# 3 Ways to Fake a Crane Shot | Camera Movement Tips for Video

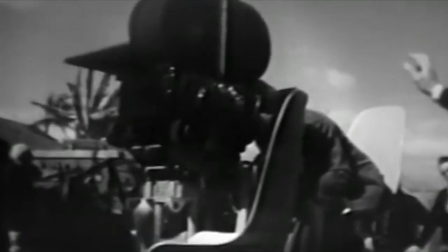0s
The Crane Shot, a Hollywood camera move that has been around for decades, appeared in many Oscar-winning films,
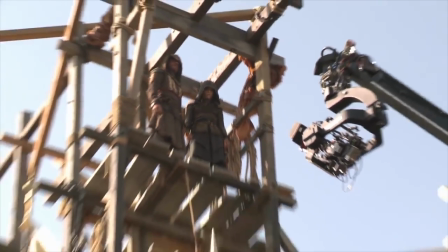6s
is used by the world's best directors and really flexes the production value of a film. But what happens if you don't have a crane? What if you can't afford one? Or even if you can, what if you don't want to lug one around with you just to get one shot? Well in this video I'm going to show you three ways to get that epic Hollywood camera movement without a crane. that's coming up. Hey everyone Steve here from Learn Online Video and today I've got some filmmaking tips for you.
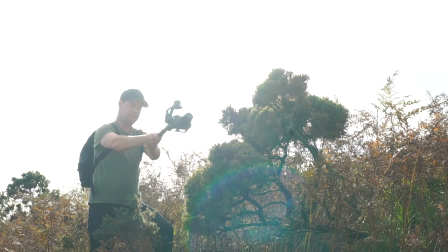39s
Tips that will instantly increase the production value of your footage and give you that epic Hollywood look. Okay so how do we get a crane shot without a crane? That cinematic camera movements, the camera rising up to reveal a beautiful location or scene.
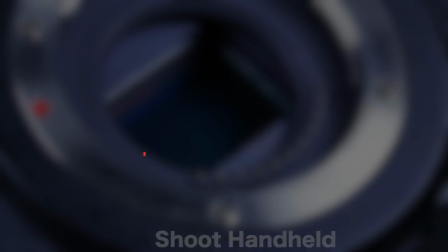56s
Well you could shoot it completely handheld. It is absolutely possible to fake a crane shot with your hands.
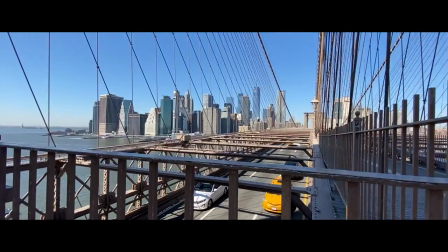63s
I've done this multiple times in various locations all over the world. You just need the right technique.
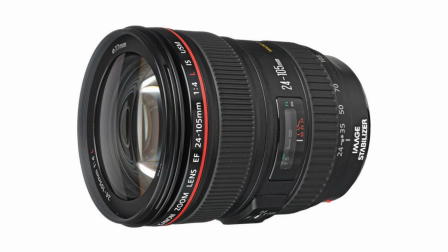69s
One of two things will come in very useful here okay. An image stabilized lens or in-body stabilization.
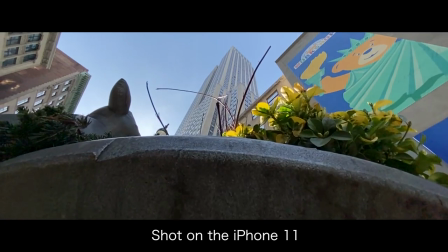75s
If your camera has either of these enable one of them. Now you could shoot this on any camera, DSLR, mirrorless or phone.
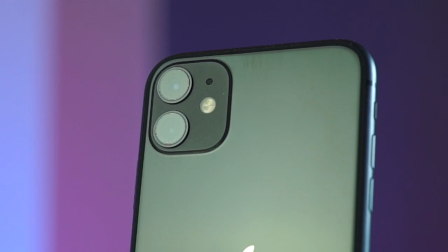82s
The iPhone by the way has really good in-body stabilization so that would come in really useful for this. So here's the technique we're going to crouch down with our camera low to the ground holding it with two hands we're going to slowly stand up
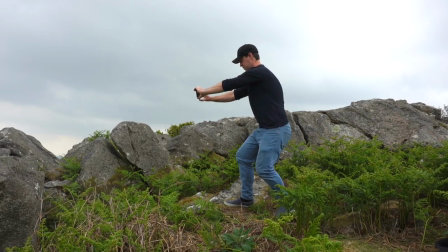96s
note at this point my arms aren't moving just my legs until I'm stood up then I let my arms take over and stretch as high as I can so the camera has consistent movement.
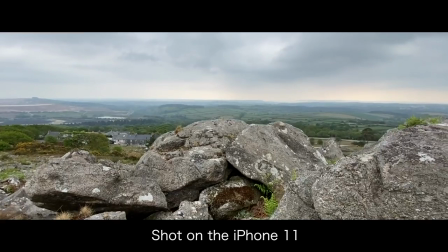107s
Also note here how I've deliberately used foreground in this shot this is one of the best ways to create more movement in your shots. Layer them, foreground, mid ground, background. This will really emphasize your camera movement. Now you might not be getting the crane height with this shot but you're definitely replicating that movement. This is the easiest, quickest, cheapest way to fake a crane shot. Bonus tip, use a camera strap.
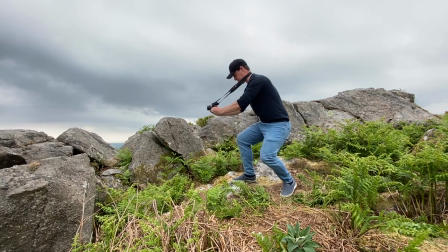134s
Doing this with a camera strap around your neck will create three points of contact for a much smoother shot.
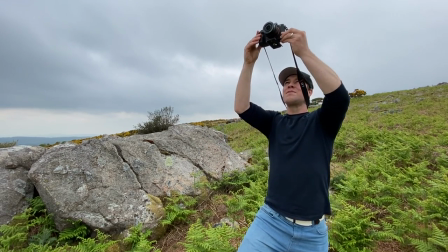141s
Pull tight create some tension and this will iron out any unwanted shake. Okay the next way to fake a crane shot is with a gimbal. Now in terms of technique it's very similar to shooting handheld except this time we don't need a camera strap or an image stabilized lens because the gimbal will give us that nice smooth fluid movement.
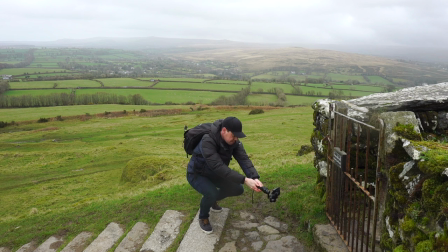162s
Again use foreground, crouch down, stand up,
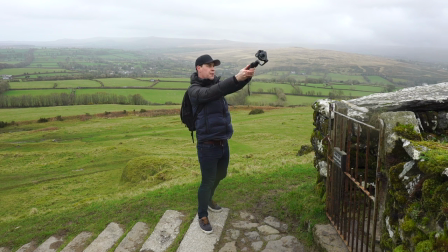165s
a bit more arm work involved with this one and I find keeping your arms straight will help get a much smoother the shot.
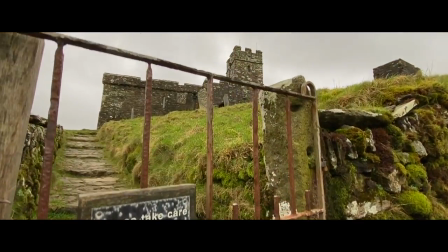171s
Plus the gimbal will give you that extra height so you can really sell this as a crane shot. Also remember your camera movements don't always need to go straight up. You can combine camera movements with these shots.
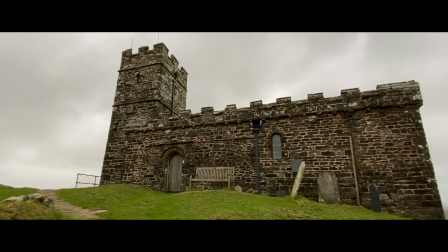183s
Try lifting up but also adding some camera movement to either the left or the right for a much more dynamic shot.
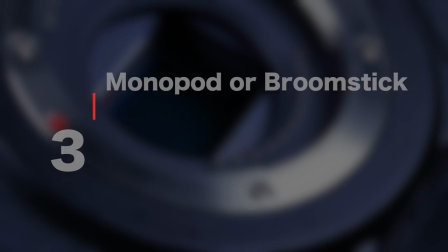190s
Okay the next way to fake a crane shot is with either a monopod or a broomstick.
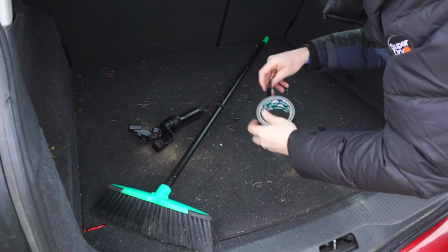196s
In a previous video I showed you how to create this look with a gimbal taped to a broomstick.
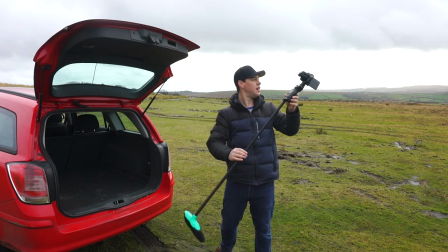201s
Definitely not the most professional look, I wouldn't rock up to a client shoot like this, but it gets the job done.
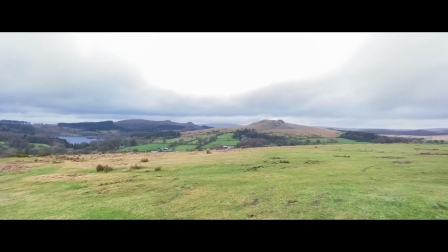207s
You can get really creative with this setup, big swooping camera movements, almost drone-like, and this really makes your footage stand out. I've got another video coming up really soon dedicated to the gimbal monopod combo and the shots I've been getting are absolutely next level, so if you're not subscribed already, make sure you are because you do not want to miss that one. And look, if you found this video useful, let me know, give it the old thumbs up.
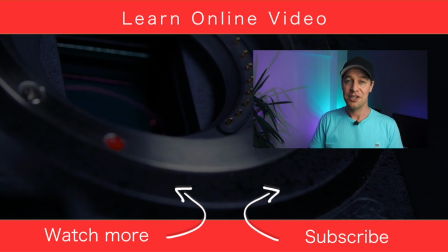232s
And if you'd like to see more content like this, learn more about video production, then you can do that by clicking over there and watching one of my other tutorials.
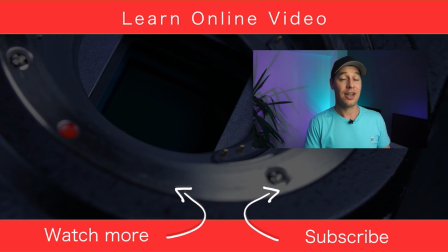239s
But that's it from me. Thanks for watching and I will see you in the next video.